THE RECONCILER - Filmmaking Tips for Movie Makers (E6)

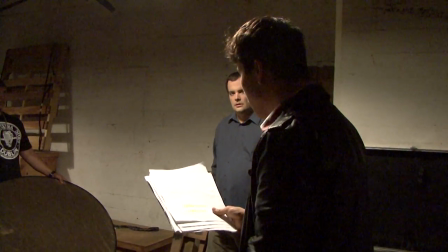He actually had a tie on, so I think we cut into him after that point.
Especially when it comes to faith.
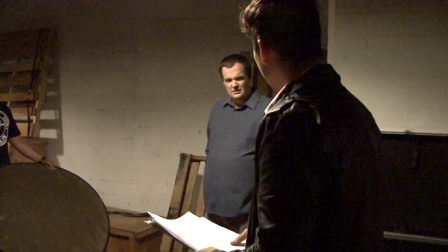Faith? You mean religion? No? Well, what do you mean?
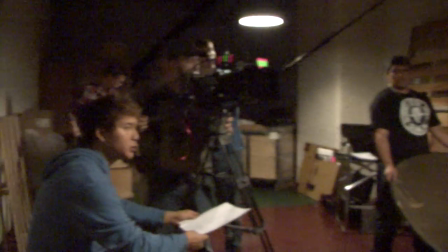It's not religion.
So part of the story deals with, you know, these two brothers who have kind of taken their own spiritual journey.
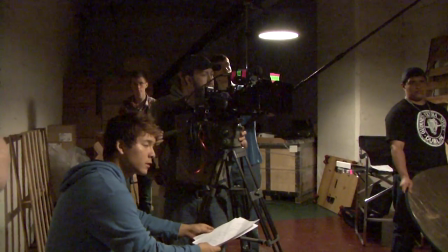You know, one likes the order of church, of, you know, the hymns, the more traditional ways,
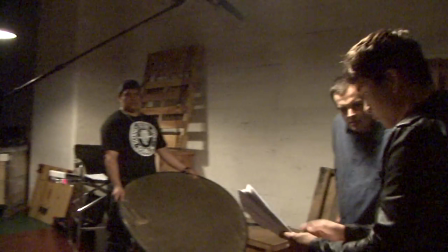where Jordan's character has gone more of the less structured way.
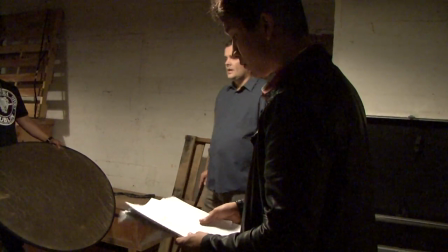We're not saying that one is right or wrong, but they definitely feel that each other is wrong.
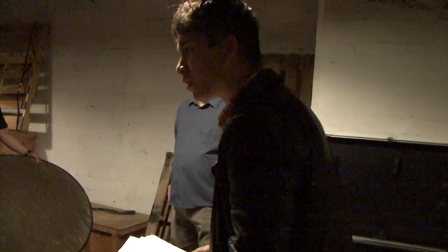But they come to, of course,
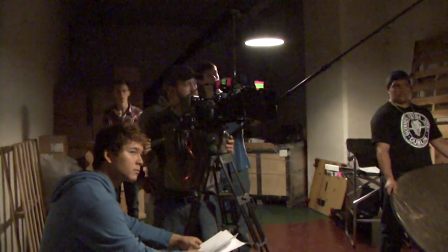find that their views and respect each other's, you know, take on how to work out their faith.
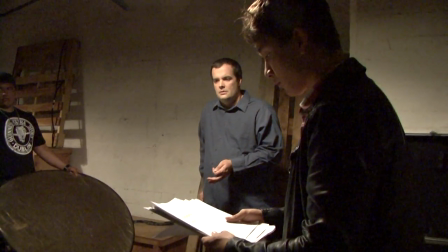Well, it's, James here doesn't understand that he needs to go to church and that he should be talking over me right now.
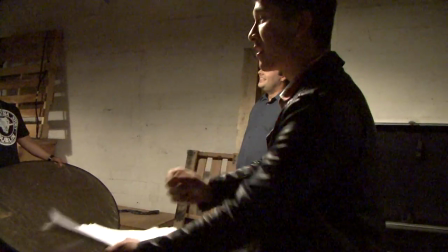Yes, that's right. Oh, that's when we're both talking at the same time. That's when we're talking at the same time.
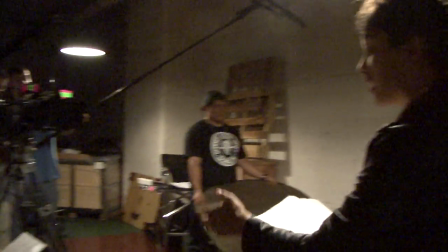Right.
In the script, it's hard to show talking over each other. So you'll see what happens.
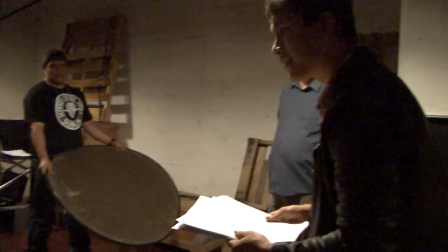So they start arguing.
I have not. It's been two years since you've been at church. How do you know?
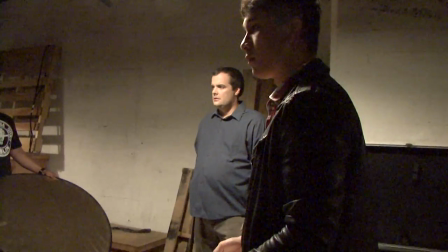And besides, going to church has nothing to do with whether... You sure seem to be. I'm sorry.
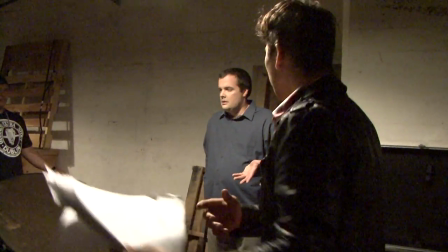Can someone explain to me what's going on here? He just doesn't understand when it comes to religion. He's about that.
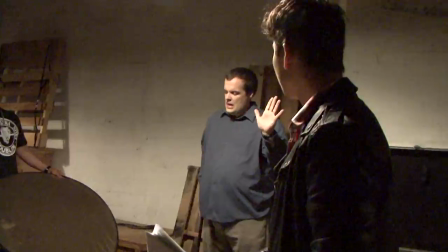All right, all right, all right. I'm sorry, that was my fault. That's how it should have worked. Fights our parents, tooth and down.
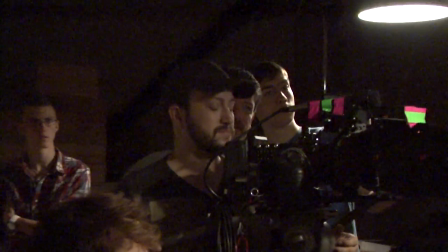When we get to be 18, he... Let's go back. Do you want to cut?
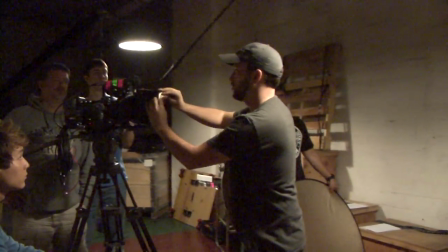No.
So each of the characters or each of the people were mic'd individually with lapel mics.
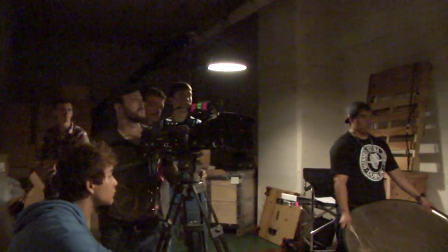The shotgun that we used, it was good, but it was used more as a reference microphone because those lapels are so good at having
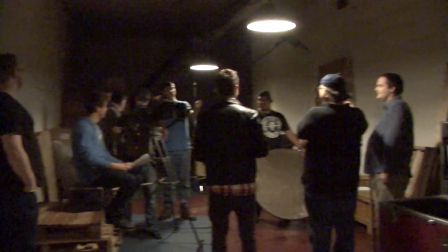a presence to them as opposed to a shotgun in this room is going to be super echoey.
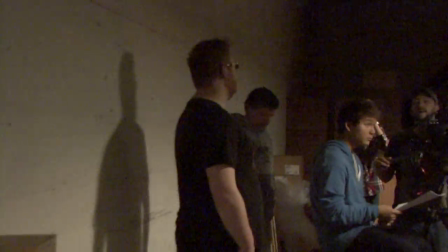Even though you might still have some echo on the lapels,
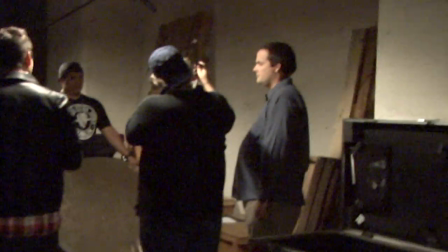it's not going to be as much and you know with such important dialogue
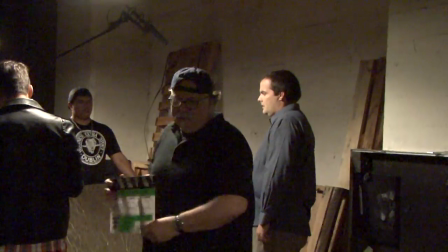you want to make sure that you have really good audio so that the audience can
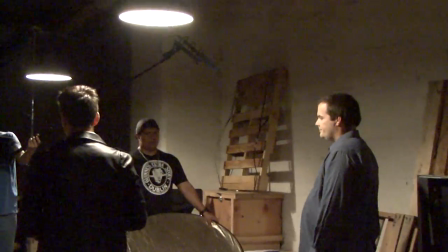really get into it as opposed to being distracted by something that's super echoey.
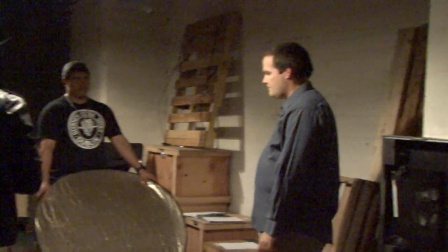If you're as a filmmaker just relying on shotgun microphones make sure you get as
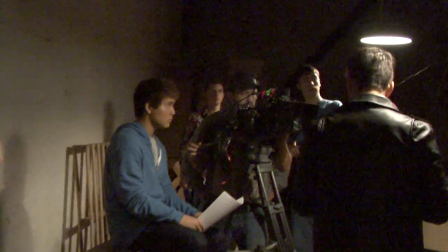close as you can just out of frame so that you're not dealing with a a lot of extemporary audio.
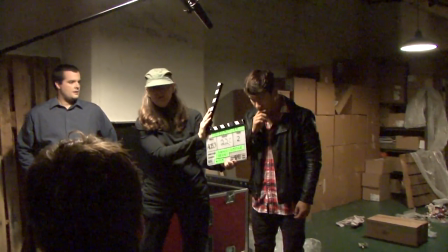And we did have a mic on the camera, but that was purely for syncing audio.
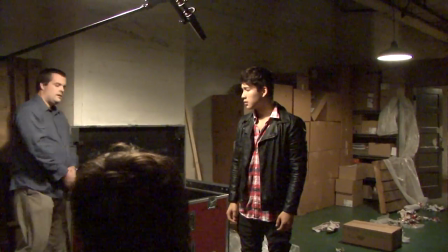As the slate there clicks, you can actually see in the edit of the timeline between the two, and you can just match those up real easily.
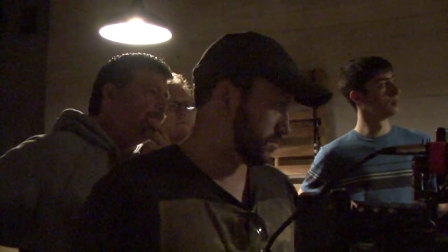And there are tools now that actually allow you to sync audio tracks real easily.
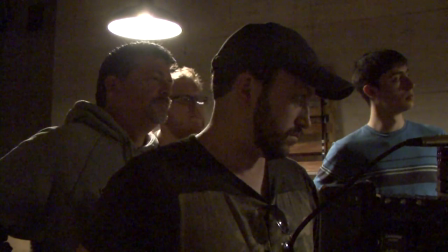I think it's called synchronize.
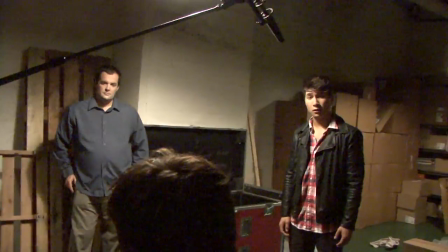So again, our concentration is on Jordan here.
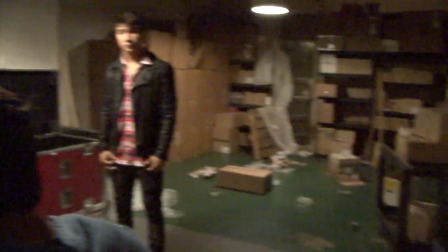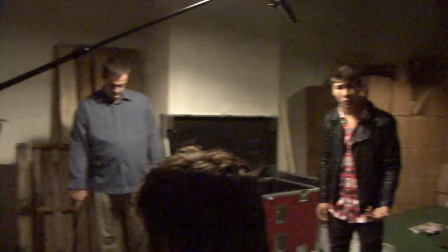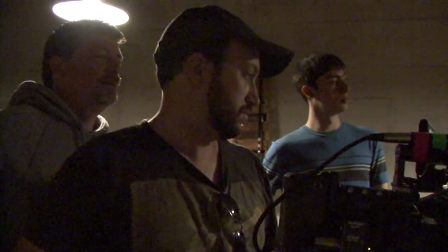And oftentimes I interject at moments when I just felt maybe something was going off the rails or off the track.
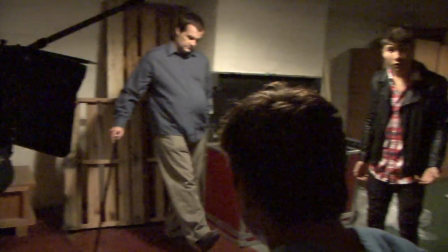I'd back them up and I'd give them some direction. Again time is precious.
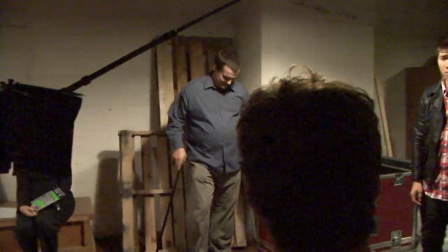One of my pieces of advice as a newer director is don't be afraid to step in when you need to.
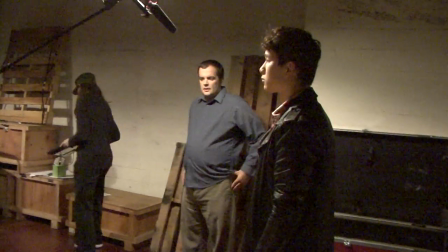That's your job. Take command of the scene or of the situation even if you have to yell cut and give them you know some different direction.
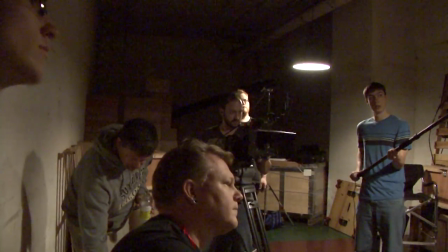It's efficiency.